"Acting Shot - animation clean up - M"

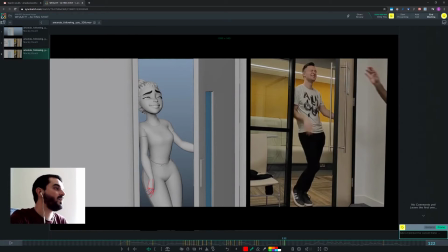(8:12)
And again, you should really try to have the poses of the hand a bit more natural, because right now they really look like the kind of pose that the rig would give you, which if you're lucky is a nice pose,
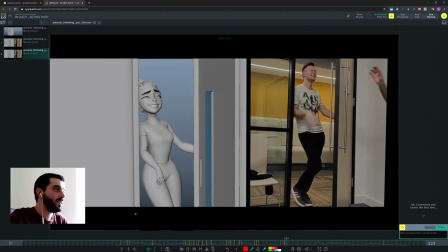(8:27)
but more often than not in 3D you're not lucky. So I'll just think about hands a bit more. In here you have this arc which is a bit too tense, I think,
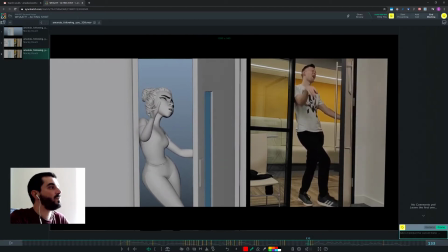(8:44)
and in just 1 frame, in 3 frames you are moving up with the elbow. So if we track the elbow, it goes up, comes back down, and then sort of moves to the right, and then comes back up again, and then stays there, and then comes back down.
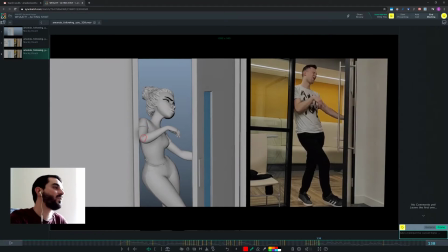(9:03)
So again, in just 3 frames, you have a super zigzagging motion that makes everything read super noisy. So you want to clean that one. I mean, my suspicion is that you have plenty of keys, probably one every frame in some of the limbs in here, which you don't really need that.
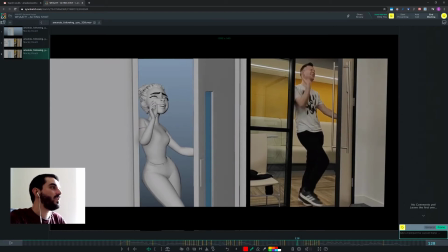(9:19)
I mean, to make this thing work, you need probably 1 key in here for the arm, perhaps 1 key here, so perhaps 128, 130, and then
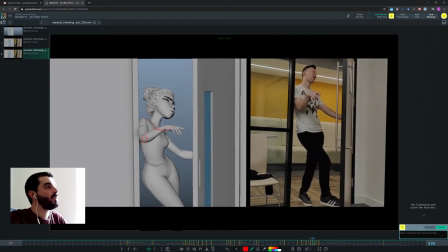(9:35)
132, and then I would probably do 136 and go after that. I've done it. I would go at 134 and sort of decide what's the breakdown there, where's the arc, because you have a lot of noise in there in the elbow,
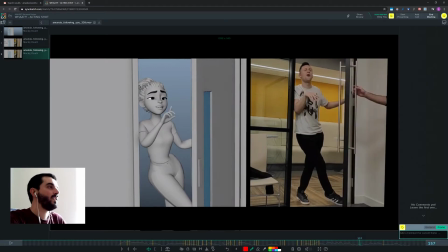(9:54)
and I just don't think that's going to cut it for if you want to do really high-end animation on this piece.
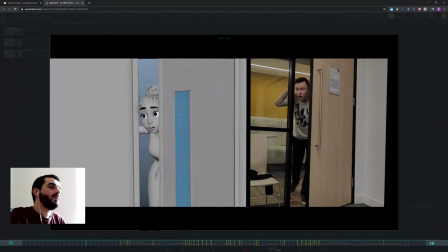(10:01)
Then similarly,
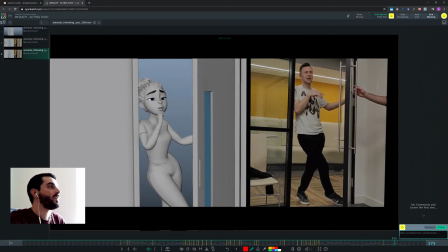(10:05)
when the hand comes up there to the chin, it sort of goes there. It's a bit strange that
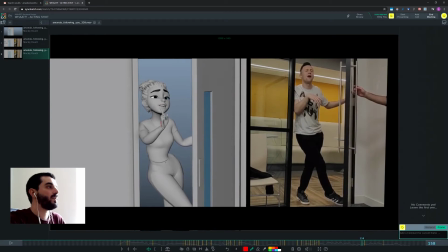(10:17)
the arc of the palm of the hand there is also strange, because it goes down this way and then starts going down this way and then to the right. So you're telling us I'm going to do this kind of arc, which is a counterclockwise arc,
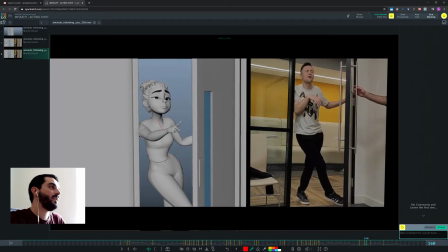(10:32)
and then you're telling us after doing this, you're telling us no, it's not true, I'm going down this way. And so the audience is thinking, okay, well, it's going down. So we take the going down like so, and then we think, well, now it's going to go down there, or sort of stop, right?
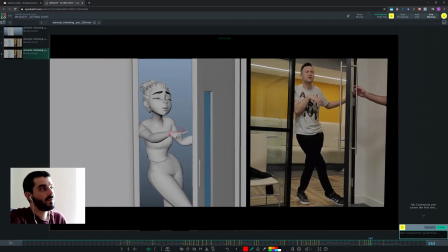(10:49)
And it is stopping for one frame, and then it stops for one other. It freezes completely there. See that? Freezes completely, and then all of a sudden you move up again, and then you move to the left, go straight left, and then you move up. So in there, and then you have this massive rotation
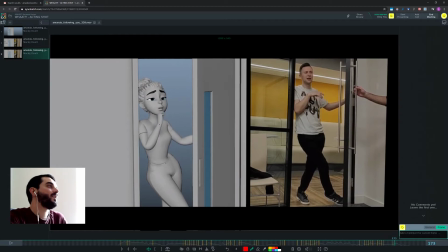(11:10)
which doesn't seem to require the wrist translation to do anything, and then for some reason in one frame you move to the right, and then you move to the right again, and then you stay there.
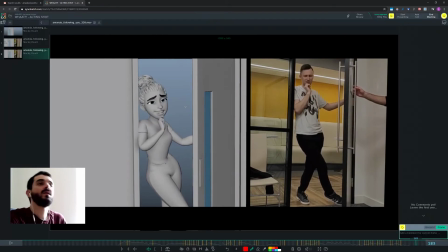(11:25)
I don't know, in here I feel like you have to decide what's the gesture and just put down the beginning pose, the end pose, then the anticipation, then the follow through, and then go in the middle as a breakdown and find out what the breakdown is for that arc.
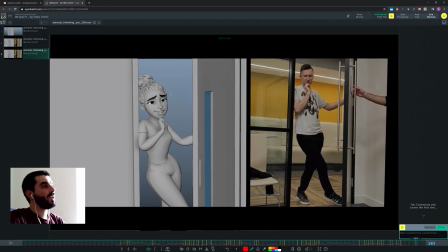(11:41)
Just decide what the arc is. It feels to me that you're trying to animate this thing straightforward, which, you know, I've seen some people doing it, and they were very talented and experienced animators, but it's kind of difficult to do at the beginning.
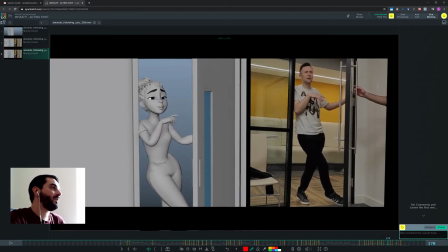(11:59)
So I would probably stick to knowing when is it that we have a pose there and have the key poses there before going there and going frame after frame in the timeline and trying to fix that.